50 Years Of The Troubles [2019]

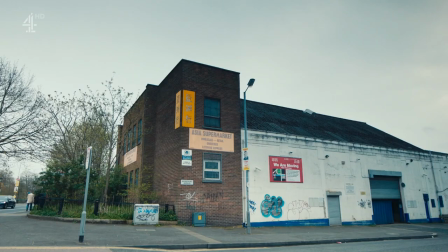17:03 This is a pretty complicated set-up here, sitting in this place. We have a double dereliction here.
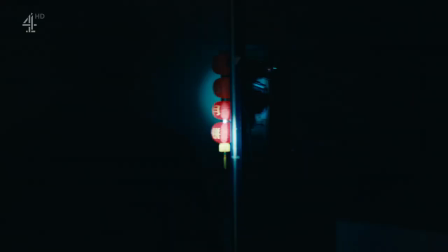17:10 This was a cinema and it closed down. It was a Chinese supermarket, and it closed down, but it went to a bigger place,
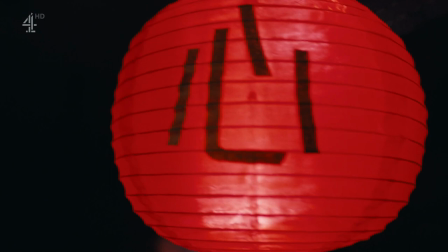17:18 so cinema was going downhill, and Chinese culture here in Northern Ireland was going uphill.
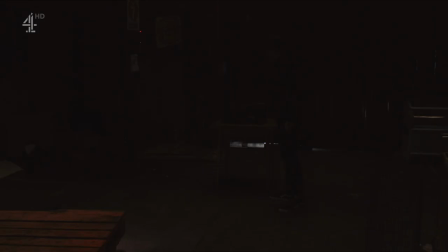This cinema never knew the troubles. Since the last film screened here, the conflict has come and gone.
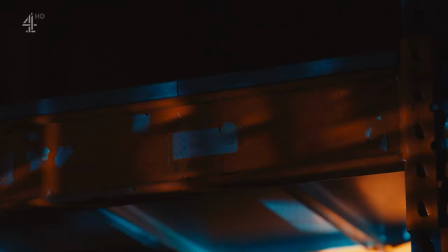17:37 For the first time in nearly 60 years, I've been asked to show a film here.
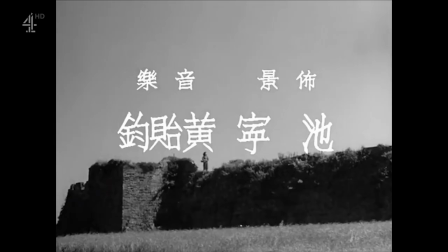This film's called Spring in a Small Town. And lots of people think it's the best Chinese film ever made.
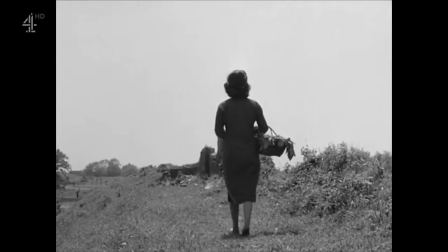17:58 It's about a Chinese woman in love with two men immediately after the Chinese revolution.
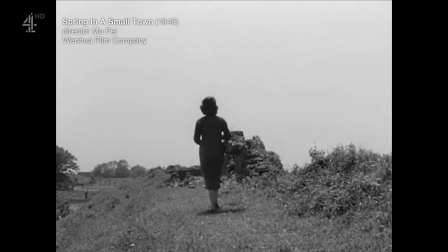18:05 The most iconic scene in this film is the woman walking on the walls of the old town,
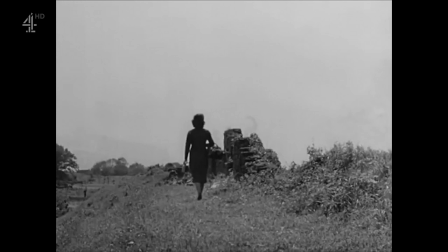18:12 the town that's no more, that has fallen apart. And there's a lovely sense of her solitude.
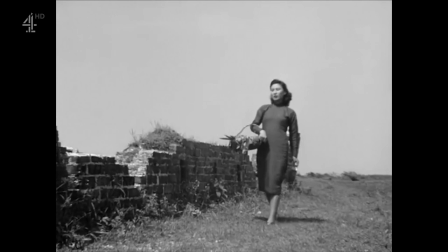18:18 There's no one else in the frame. She walks. She's not saying anything. But we hear her inner thoughts.
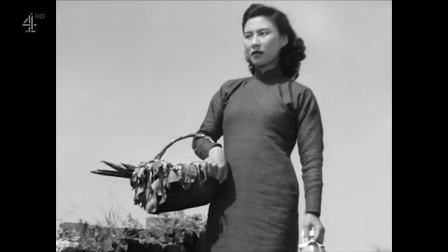18:27 She talks about wanting to float out of this world. That sense that the movie can tell us something about society,
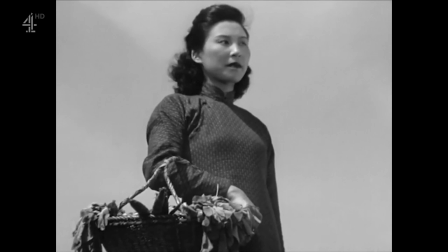18:36 that there's been a war or a revolution, but also can take us right into her emotions, right into her fears, right into her poetic view of the world.
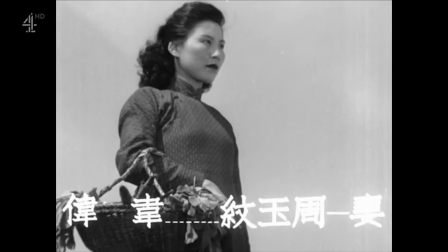18:45 That's wonderful.
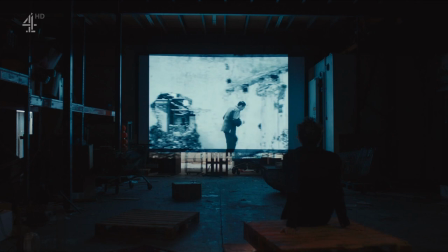18:51 More specifically, what's moving about this film for a Belfast and Northern Irish audience is this is about love in war. We see in this film scenes of crumbling walls, falling down buildings, and yet, and yet, it's about the recovery that even in the aftermath of war, even in bombed-out places, we still fall in love and we still feel the agonies of the human heart. And this film captures that beautifully.
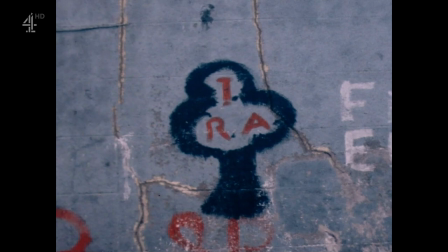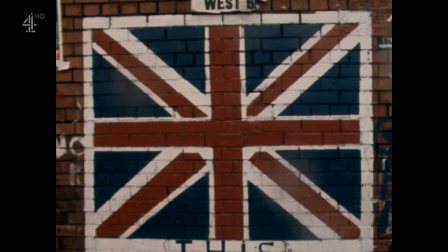19:26 During the troubles we painted our crumbling walls, we decorated our division on the bombed-out buildings in our communities.
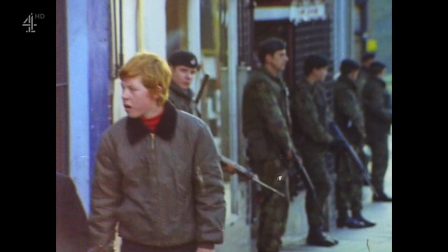19:35 And a generation like mine growing up in this, we shared a troubled childhood and a need for escape. We've been talking about movie-going in the 70s. What do you remember about going to movies in the 70s? It's all we had to do, really. I mean, I always tell people the reason why I get into doing music for films is because most of the time in the 70s I wasn't allowed out. so I spent my whole time watching movies.
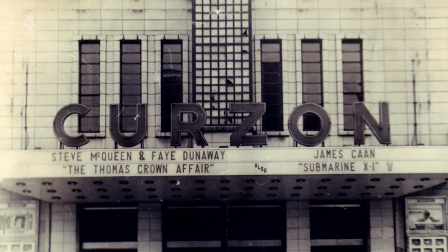20:03 The Curzon was our local cinema, and it was literally a stone's throwaway, and we used to just go there all the time. Did you think the Troubles damaged you? Did it make you feel scared, anxious? Everyone that lives here has been affected by the Troubles in some way, in ways that they just actually don't even understand. But there is a great luxury of living in a place where there was absolutely nothing to do, because all you had was your imagination. Watching movies late at night, just pretending to be asleep in my room, but I was actually having these really profound, life-changing experiences through watching cinema and, you know, just pure escapism when you're living in a city that's got a civil war going outside. It's striking how positively you talk.